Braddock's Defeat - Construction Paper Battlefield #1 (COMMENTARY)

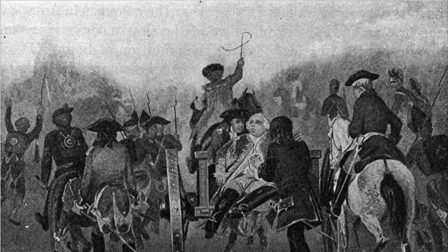[0:00]
Hello everybody and welcome to this special edition of Redoubt Productions Construction Paper Battlefield, and this is going to be the very first director's commentary ever done. So this is going to be coming out July 9th, 2020, and this would be the 265th anniversary of the Battle of the Monongahela, better known as Braddock's defeat.
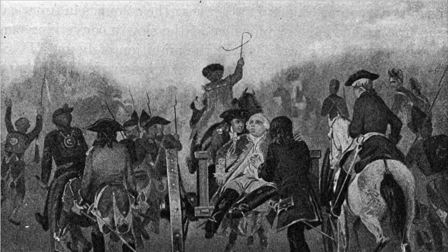[0:19]
1 year ago, to commemorate the 264th anniversary, I made a video of a poorly rendered animated map featuring the battle, and that started a construction paper battlefield. So we're going to go through. I'm just going to chatter as the video plays along. No script here, just whatever comes to my mind.
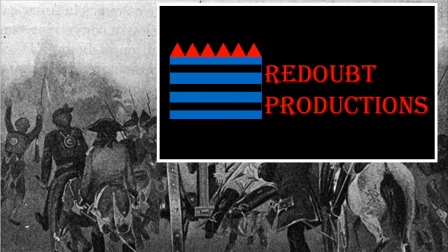[0:37]
And yeah, let's head off. And you'll see the original Redoubt Productions logo.
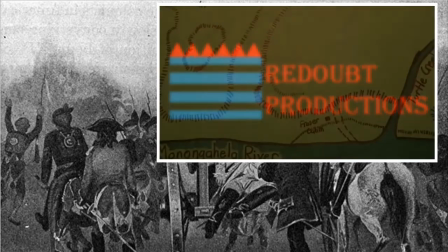[0:43]
I was always going for like a stockade look, like something that represents something like a stockade.
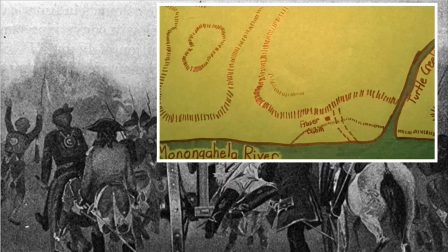[0:49]
And ultimately I changed it what you see today. I basically modeled the current logo off of the Fort Ligonier logo, so yes, I cheated there. Oh god, I felt so bored during the narration. The original idea was that there would be a layover of the modern day map,
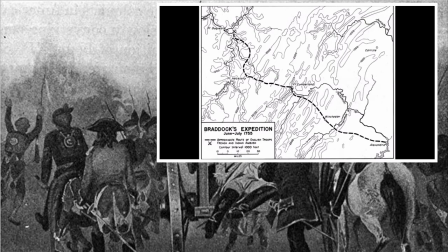[1:05]
and that is the location of a steel plant today in parts of Braddock, PA, and then it was going to fade into the map for the video.
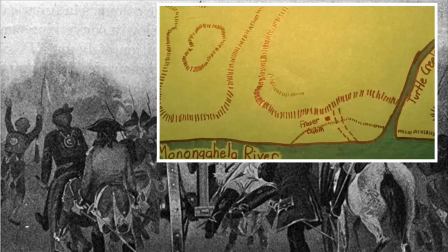[1:12]
I was too lazy. I was too lazy to even do that.
Braddock's flying column was just 9 miles from their objective, numbering 1,400 in rank.
Oh god, I am so bored. Oh, I was trying to sound super serious.
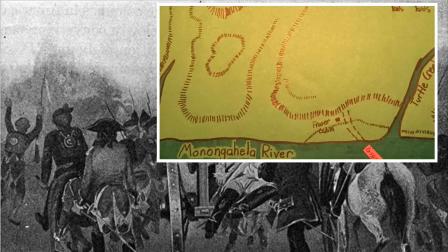[1:28]
Guard containing British Grenadiers, New York Provincials, and now, a thing to point out, I didn't do this in actual stop motion. All I did was just take a bunch of images and then overlay them over and over in iMovie.
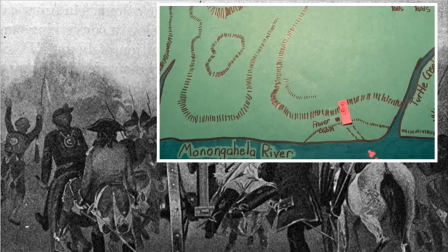[1:44]
So it's just like I shortened each clip of each photo to as short as I could in iMovie, and it's a fade to the next one. It looks terrible. I don't know what I was thinking. So you got Thomas Gage there at the lead with 2 artillery pieces.
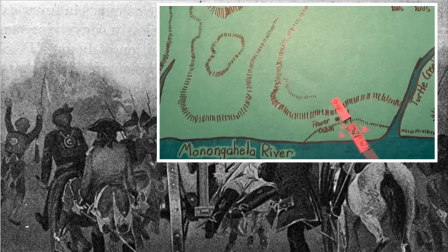[1:59]
They're 6-pounders. And then you have the working party. The working party was under the command of John St. Clair, actually.
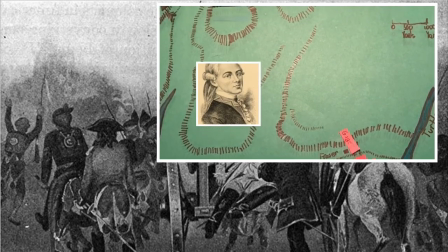[2:08]
Oh, there we go. We got the dramatic pan off, because here comes Beaujeu. You'll note that I actually put in measurements. I think they go up to about 1,000 yards on this one.
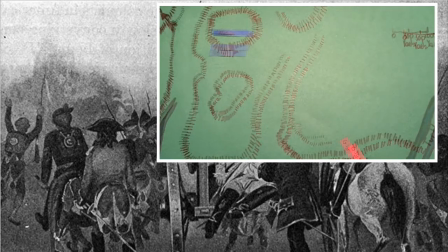[2:23]
I stopped doing that after a few videos, and that might ruin my legitimacy, because now I'm not really, because now the maps aren't really to scale. But the problem is, some of these things, when I try to draw on the scale, it would be too big, just too massive, some of these maps.
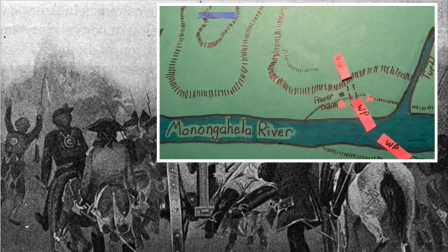[2:39]
So sometimes you gotta crunch things. So I'm going for 90% authenticity. I think most people, when you see me drawing these maps and how cartoonish they are, I think you get the idea off the bat that there's probably going to be some wiggle room going on.
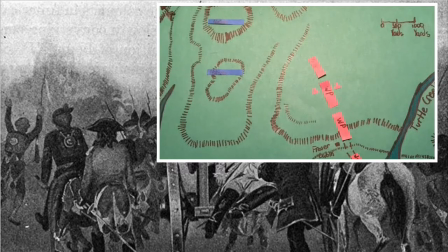[2:53]
Oh yeah, and then I had the great idea to just do the voices, do all the noises. So that's me during the drum beat. It is terrible. I only did that for 3 videos. I did that for this, Lundy's Lane, and Bushy Run. Then I did nothing for 73 East Sting, and we'll talk about that later on this year.
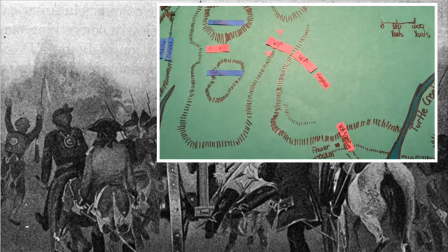[3:12]
And then I just went to using regular sound effects. The idea was the construction paper battlefield is supposed to be like a kind of like a tribute to all of them school projects we would all do growing up. You have to do all the arts and crafts, and you may have to do the noises and the sound effects. It was an ode to that.
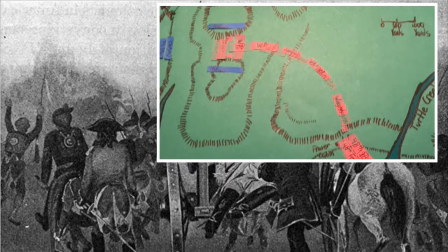[3:30] In the dense foliage, they are of little use. The main body are in the process of wading across the river when they hear the sounds of war in the distance. They begin to move rapidly toward the sounds of battle. At the same time, Gage begins to fall back.
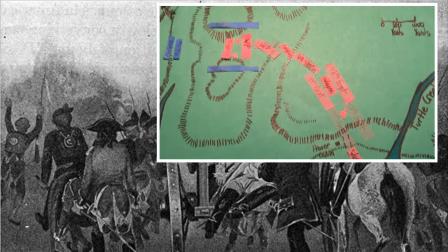[3:46]
There come the main body there, the 44th and the 48th foot.
Halfway, 2 elements of the British Army collide into one another. Confusion causes orders to go awry and disintegrate within the British ranks.
Provincial forces and everything's now falling apart for Braddock, as you can see.
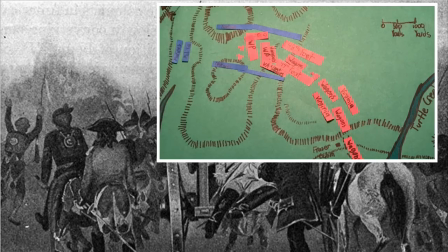[4:01] On their own terms, but become ripped to shreds by crossfire. In this map, the troop positions are all proximate.